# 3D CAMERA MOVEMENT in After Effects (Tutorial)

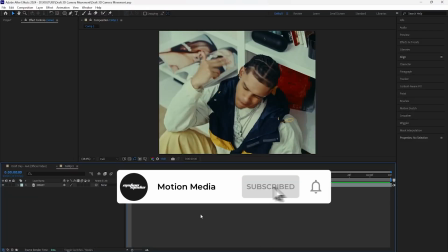0:07 What's going on, guys? In this video, we're going to be breaking down how to create this 3D camera movement animation.
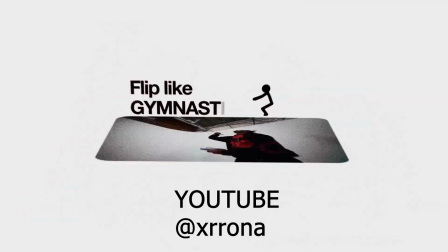0:12 I saw this animation in this edit that I saw on YouTube, and I thought it looked really cool and unique, so I wanted to show you guys how to do it in this tutorial.
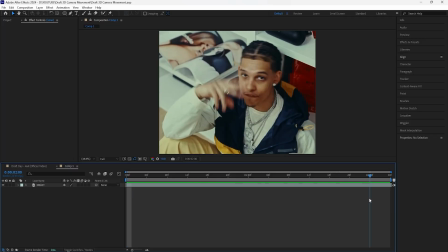0:20 In After Effects, we'll just be using one clip in order to create this animation. To get started, I'll be creating a new shape layer.
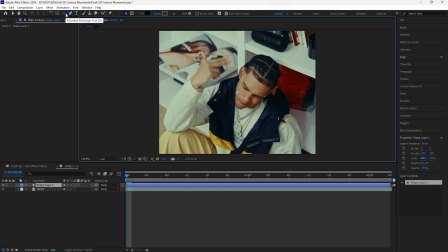0:26 For this shape layer, you want to make sure you have the rounded rectangle tool selected. In order to change the shape options, you can hold the Alt button on your keyboard, left click, and just drag through whichever shape that you want. So in our case, we want this rounded rectangle tool. Make sure your fill is on and then the stroke is off.
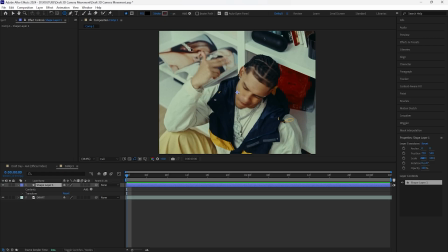0:44 For the fill color, it doesn't matter what color it is. So you just want to create a rectangle shape.
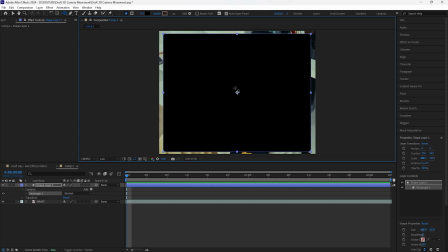0:49 Create this rectangle shape that doesn't completely fill the composition. Make sure that the anchor point is at the center of this layer. In order to do that, just hold the control button, click that layer, and then click the anchor point tool twice.
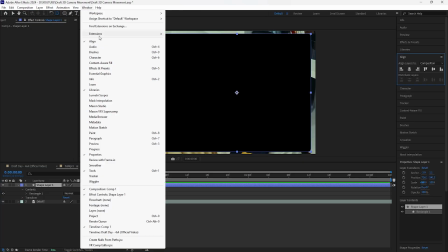1:00 Go to the align tab. If you can't see the align tab, you can go to window, click align, and then your align tab should pop up here on the right.
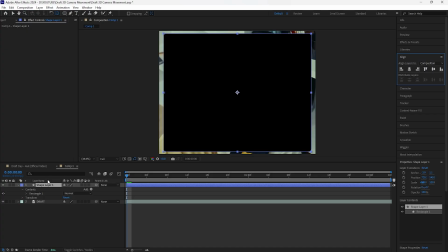1:08 Make sure that our shape layer is right at the center. And then go into the shape layer, open the rectangle. I want to adjust the height of the shape layer. And if you only want to adjust the height, you can go to the size and then unlink the X and Y values.
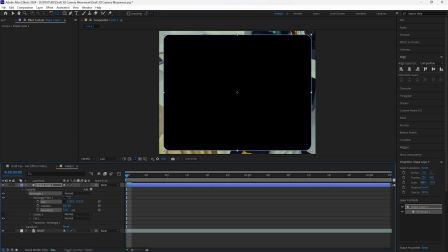1:21 Only adjust the Y value. Let's also increase the roundness so that the corners of our shape layer is a lot more round. And with this shape layer, it's going to be used in order to create rounded corners for our video layer.
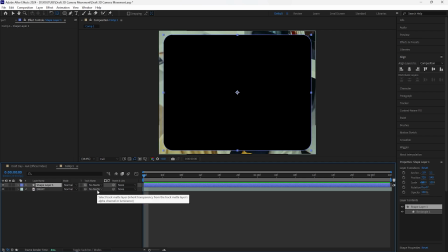1:33 So you want to click the toggle switches and modes. Go to the track mat of your video layer and select your shape layer.
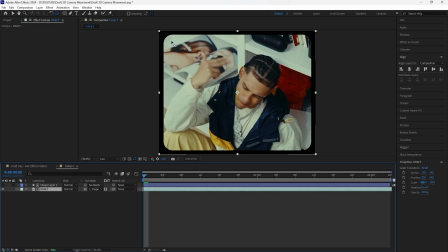1:40 Now, as you guys can see, we have rounded corners for our video. We're going to then pre-compose these two layers, turn this layer into a 3D layer, and also turn on the motion blur. Let's create a new solid layer, and this solid layer is going to be for the background.
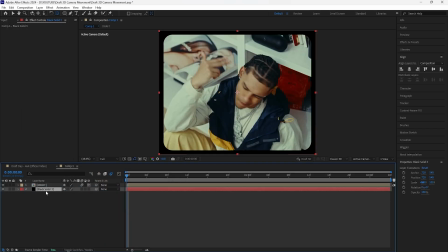1:54 So I have that a black solid color. Bring that underneath our layer, change the name to BG for background. I'm also just going to increase the scale to 200. For our video layer, I'm going to add a vignette.
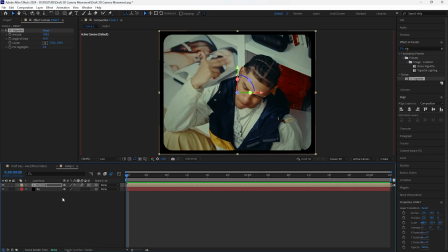2:06 By adding this vignette, it just focuses more on the middle of our composition. We're going to then create a new camera, go to new and then click camera.
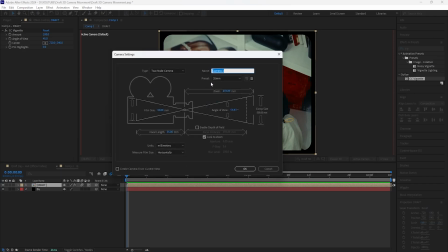2:13 For my settings, I'm going to have the preset at 35 millimeters, click OK.
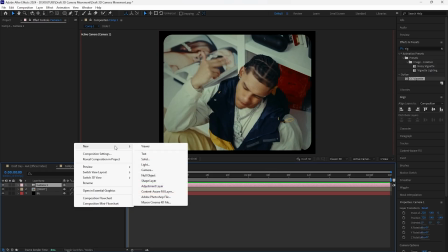2:18 And to create this animation, I'm going to create a new null object, turn that null object into a 3D layer,
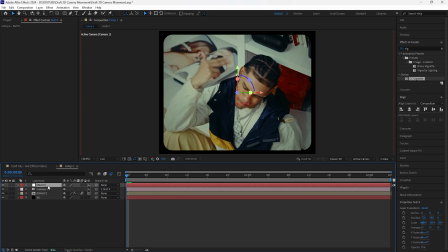2:24 grab the parent pick whip of the camera layer and attach it to that null object. So now whatever we do with this null object has full control of our camera. And with this null object, we're going to be creating a zoom out animation. Let's go forward 10 frames, hold the shift button and click page down, keyframe the position. We want this animation to feel smooth,
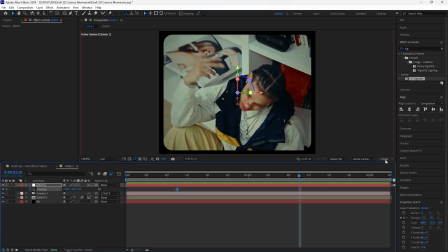2:43 so I'll be going forward 24 frames and then open up two views so that we can see two views of our composition.
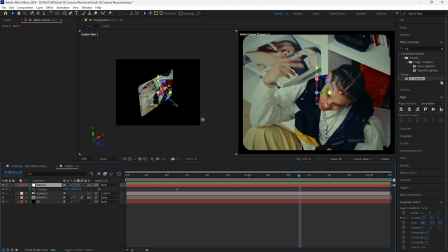2:50 I'll be opening up the custom view one. For this null object, I'm going to be keyframing the Z axis of the position.
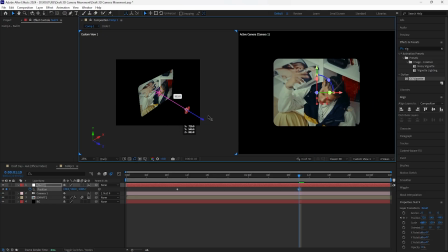2:56 And what that pretty much does is just create that zoom out effect. I have a keyframe like that.
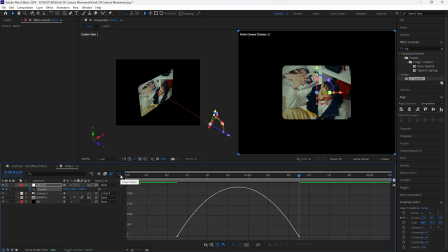3:01 Grab both of the keyframes and easy ease them. Go into the graph editor. For the influence, I'll have that at 100%. When we play this, animation goes fast in the beginning and it just kind of slows down towards the end.
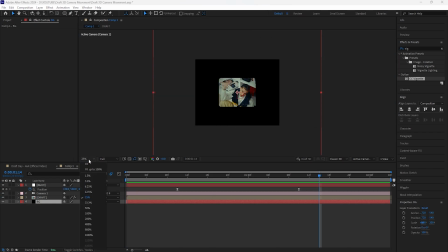3:13 We're going to now animate our actual video layer. Go back into the one view and then let's go to where this first keyframe is of the null object.
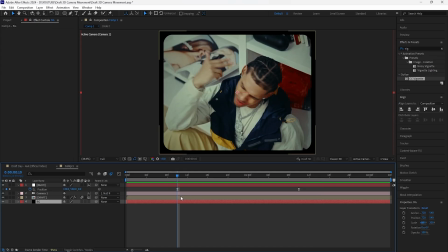3:21 And this is where the rotation animation is going to start for our video layer. We're going to have our video layer rotating in a way where it's almost flat on the composition. Before doing that, I'm going to increase the scale of our video layer just so that it completely fills the composition.
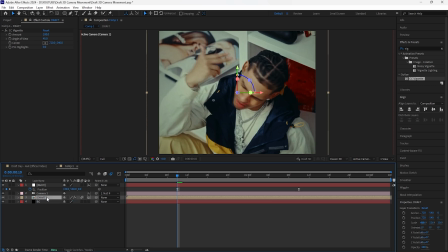3:37 I'll have that at 116% and then open up the rotation of this layer. We're going to keyframe the X rotation and then go forward 20 frames. Keyframe the X rotation at negative 70.
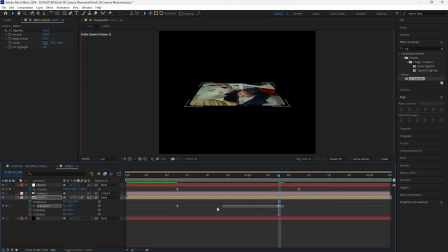3:49 Easy ease both of those keyframes. Go into the graph editor, create the same graph. Now when we play this, we have the video layer rotating. I want to lower the position of this video layer just by a little because it's about at the center,
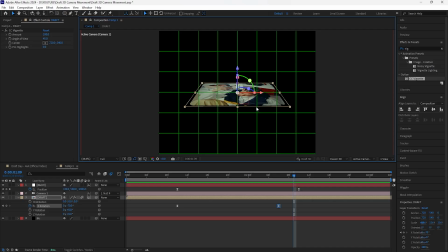4:04 but we want this video layer to be a little lower just so that we have room for our text. So going to our null object, we're going to keyframe the position and we're going to lower the Y value. I'll have it like that.